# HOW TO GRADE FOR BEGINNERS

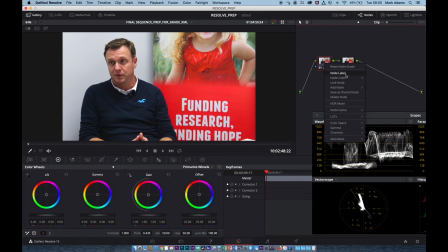[8:14]
You could go to node label and we'll call it curves. And I could do the same here, and I could call this sat
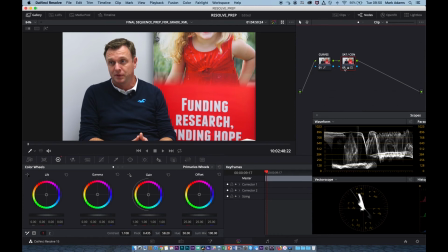[8:31]
contrast. Okay. Don't have to do that if you have time, perhaps. Option S, I want to have another node now. So I'm liking the way that he looks, but actually, let us do something else. I want to sharpen his face.
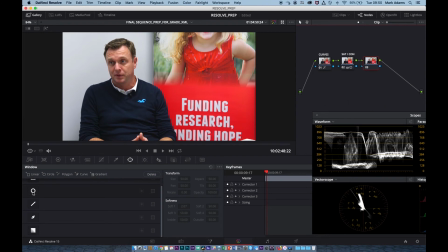[8:50]
So the way that we can do that is I can go to a power window here, click on the circle window, and let us just sort of gain this just around his face here, okay? I think he's looking a little, focus isn't sitting quite well with him there.
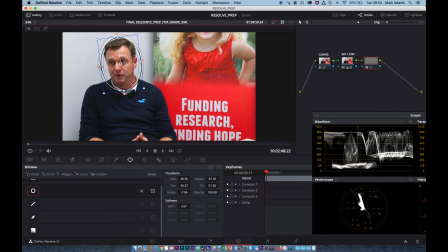[9:08]
Little trick that Resolve does quite well, actually, is sharpens the image, which sort of tricks you into thinking it's being defocused, but it isn't. So we have our power window. It needs to follow his head, so I'm at the beginning of the shot.
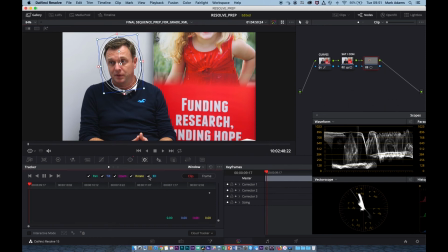[9:24]
Let me just jump over the tracker first. And this tracker elements here, turn off 3D. We don't need that, and hit play. It's an incredible track, isn't it? Really quick. It's nicely done. Good. Now I'm going to jump over to this section, the blur, drop down menu, hit sharpen.
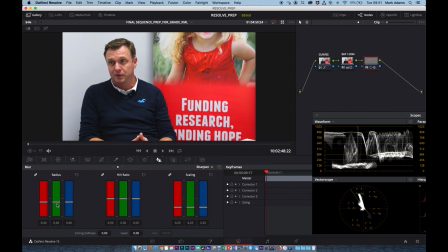[9:40]
I'm going to go to radius. And if I pull radius down, you see what's happening here. So it's just affecting inside that circle. Super sharpening, super blurred. Now if I go back to the middle, I just want to eke in a tiny bit of sharpening, maybe about there. Okay.
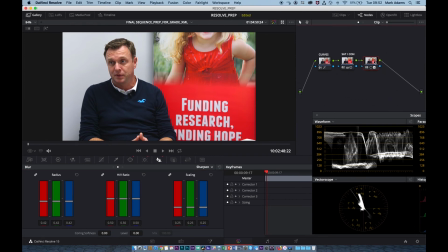[9:58]
Now, if I go over to this node, Command D, now can you see very, very slightly on his face. Off, on, off, on. Just that little bit of sharpening slightly focuses it for us, which is nice. And we've got a nice little track too.
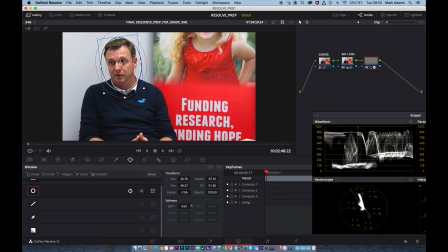[10:14]
And I could go back to the power window and just blur those edges out so we don't get sort of a hard edge around here. So I'm happy with that. So what have we got? Let's label that too. And we're going to call it track
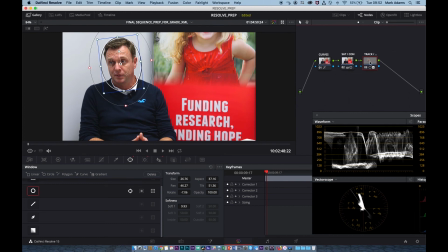[10:35]
sharp. Okay. And now option S, another node. What else do I want to do? Well, I sort of want to focus on him. Okay. And the background is looking very rich. That's good, but a little bit too much for me.
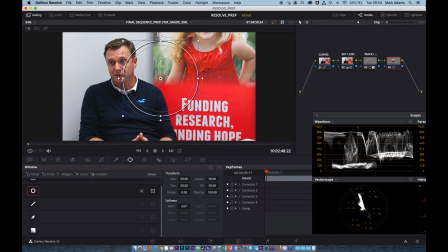[10:50]
I now want to go to the power windows again, and I want to draw our attention to this chap. Okay, and I'm just going to apply some aspect to this. Okay, so almost going to have him like in a tunnel of light.
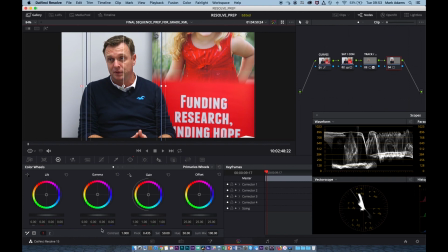[11:08]
I'm going to jump over to color wheels, and I'm just going to drop the gain down, slide it down, the gamma slider down.
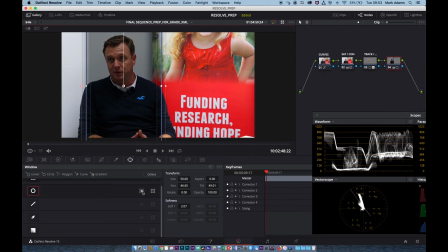[11:18]
Not ideally what I want it to be the other way around. So if I jump over to the power window and hit the invert key, it flips it to the other side.
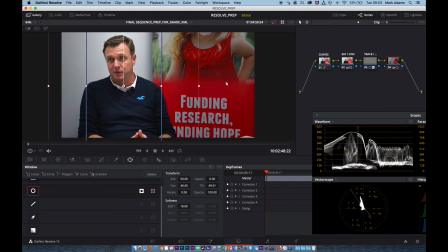[11:25]
And now I can just pull the softness out, okay? So that's looking quite nice, but still not right. Still not right. This is still looking too rich. So what I can do is go back to here, and I can now start dropping the saturation.
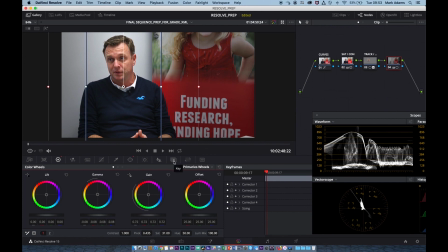[11:40]
Pull the saturation down a little bit. That's good. And also I can jump over to what's quite handy here is we can look at the key of the image.
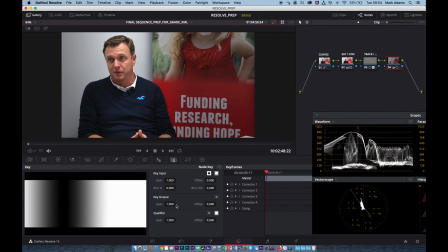[11:49]
There's the key, so the white area is what I'm affecting, but here's the key output. I can actually pull the strength of that key down.
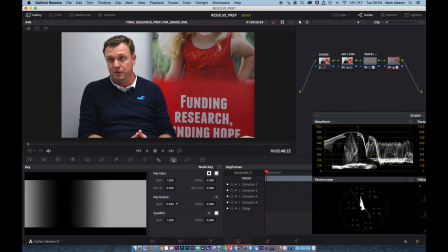[11:56]
So we go back to the original image, essentially. So I now have a very gentle effect. So he looks like it's illuminated. We're sort of graduated in the background here. So I quite like that.
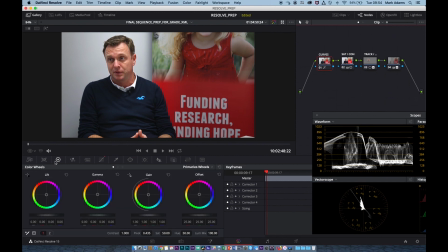[12:09]
It's nice. Now, let's option D and turn the whole thing off, on, off, on. And if I just, you can do that here too. You can see within the space of 4 nodes.